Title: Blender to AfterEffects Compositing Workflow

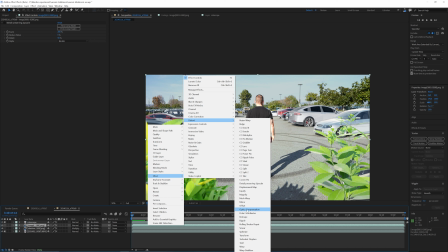Curves is a little simpler because you only have one effect available, but it's really up to you which ones you prefer. So go under color correction and let's go with curves and see how we do there.
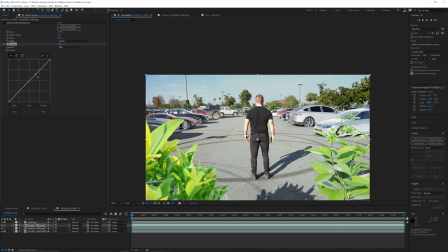So first I'm going to adjust the brightness of everything, try to adjust it so it looks the same.
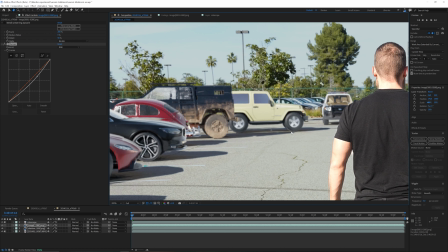I'm looking at like this black, for example, and this black. I want it to be like the same kind of darkness, even though the material is a little different.
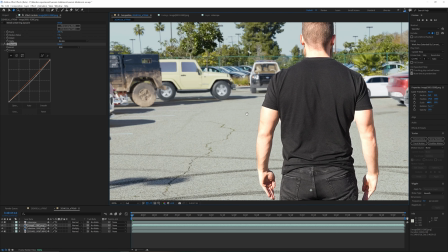But let's say the rubber here, so I adjust that. And the brights, like this bright, and let's say the white here of the car,
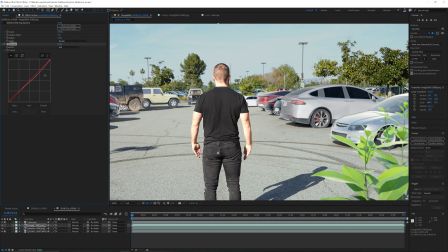I try to compare those and match those two colors. I'm gonna work on the red separately, so I can make them more red or less red,
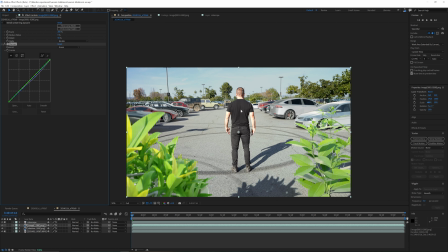and the blues, the greens, until color-wise it matches. One more thing I like to do is when I adjust those scenes, I always add like a layer of film grain.
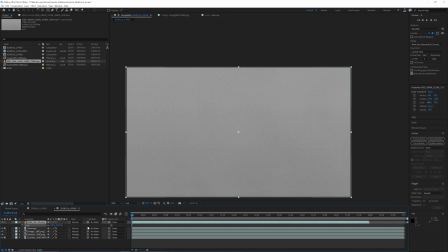I scale this up until it fills the frame, which is 300% in that case.
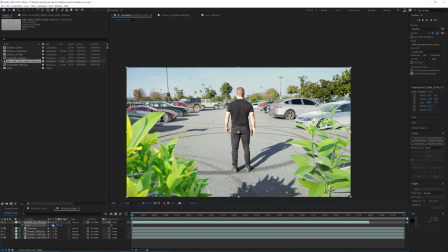Use the mode overlay. So now I add like a film grain to the entire footage, which is going to help to cover up our effects a little.
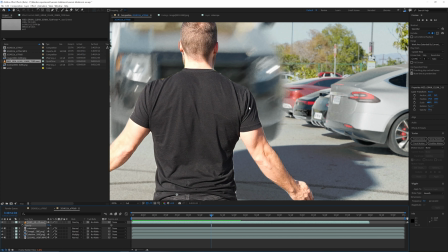So yeah, overall, it's a pretty cool scene. I think I'm going to refine this edge here a little more.
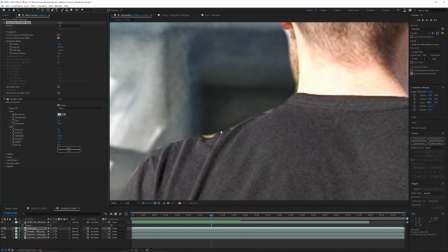Go on my rotoscope layer, reduce chatter a little less because we need all this, and maybe feather it a little more. Let's say 30%. Let's shift the edge a little more, -15.
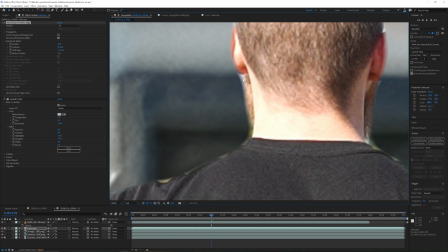Okay, here you can see when you overdo the chatter and then the feather, that's what the result is going to be.
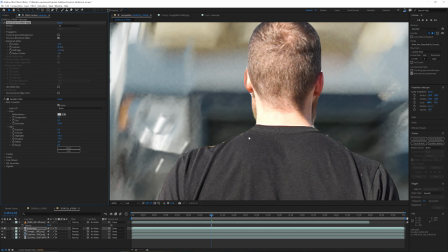So we definitely don't want that. So yeah, that's a little better.
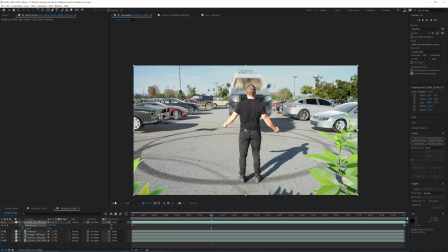So since my guy here is rotoscoped, I can add even more effects like in post.
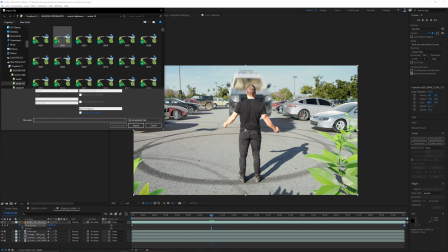Usually it's better to do that in AfterEffects, but if you want to add like a little smoke and dust on top of everything, that always helps to sell an effect, and I use Video Copilot for that. Action Essentials, dust elements. So let's use dust wave.
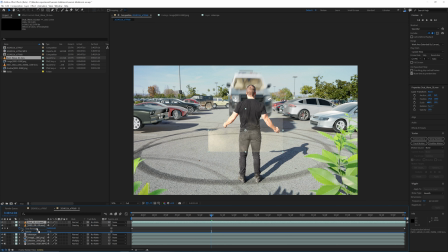Put that on everything, but underneath your noise, that's important. Scale this up.
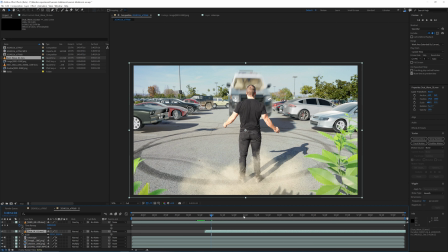And then let's start it once the car hits. So we have a little smoke going on.
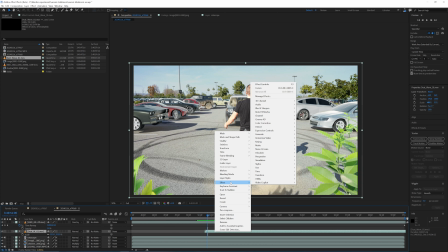I'm going to adjust the color so it looks more like the concrete.
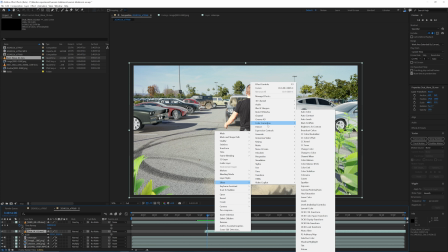So for that, I'll just go to Effect, Color Grading or Color Correction, and just use a tint.
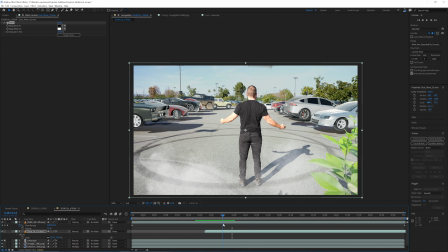That's going to make it black and white. And that's pretty cool. If you want to go one step further, you can track your footage again in AfterEffects and have the smoke actually move. I don't think it's going to be necessary. And we can add another one of those smoke waves right in front of our guy here.
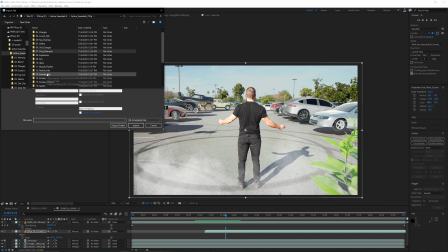So for that, I'm going to use a powder hit 1,
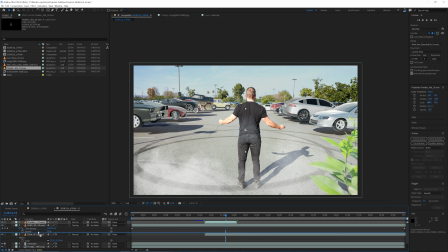drag and drop, and that one I'm going to move underneath my rotoscope, make it bigger.
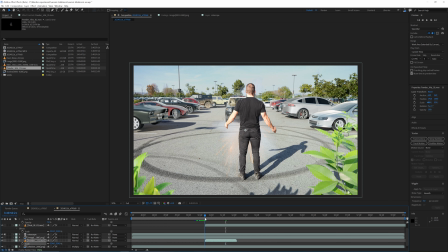So once the car hits the invisible wall, which is exactly this frame, I'm going to move this to the right time and right position. So now it looks like it's actually hitting like an invisible wall.
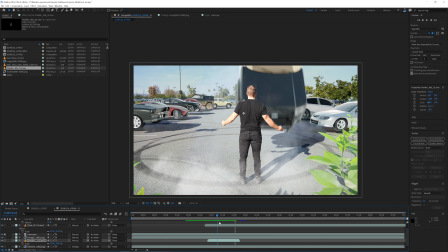Yeah, I'm not a fan how fast this car is flipping over, but maybe it makes sense, I don't know. But the problem with those Blender scenes is it was so big that I couldn't really watch it properly, so it's like a lot of guessing game.
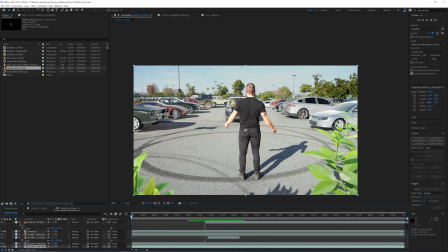But yeah, And again, if you want to, I'll show you how real quick. You can track your footage in After Effects as well.
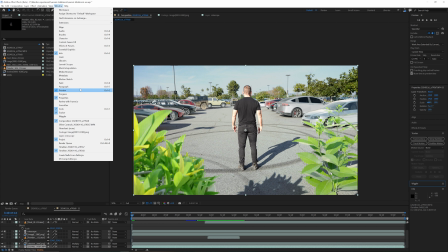And for that, you go under Tracker. If you don't have it down here, go in Window, make sure Tracker is enabled, and hit Track Camera.
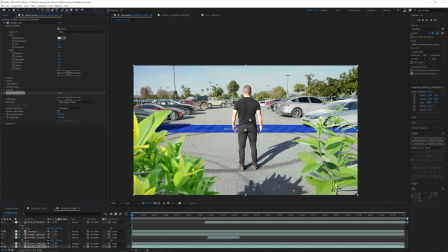And make sure you have your actual video selected when you do that. Now the software is trying to track your video in a 3D space. That way you can implement 2D elements or assets in your 3D footage,
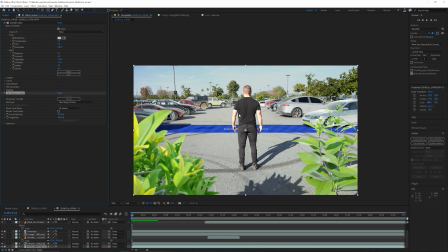which is very helpful if you want to enhance your Blender scenes, for example, or any kinds of scenes. When I do visual effects on a film, that's how I mostly track my footage.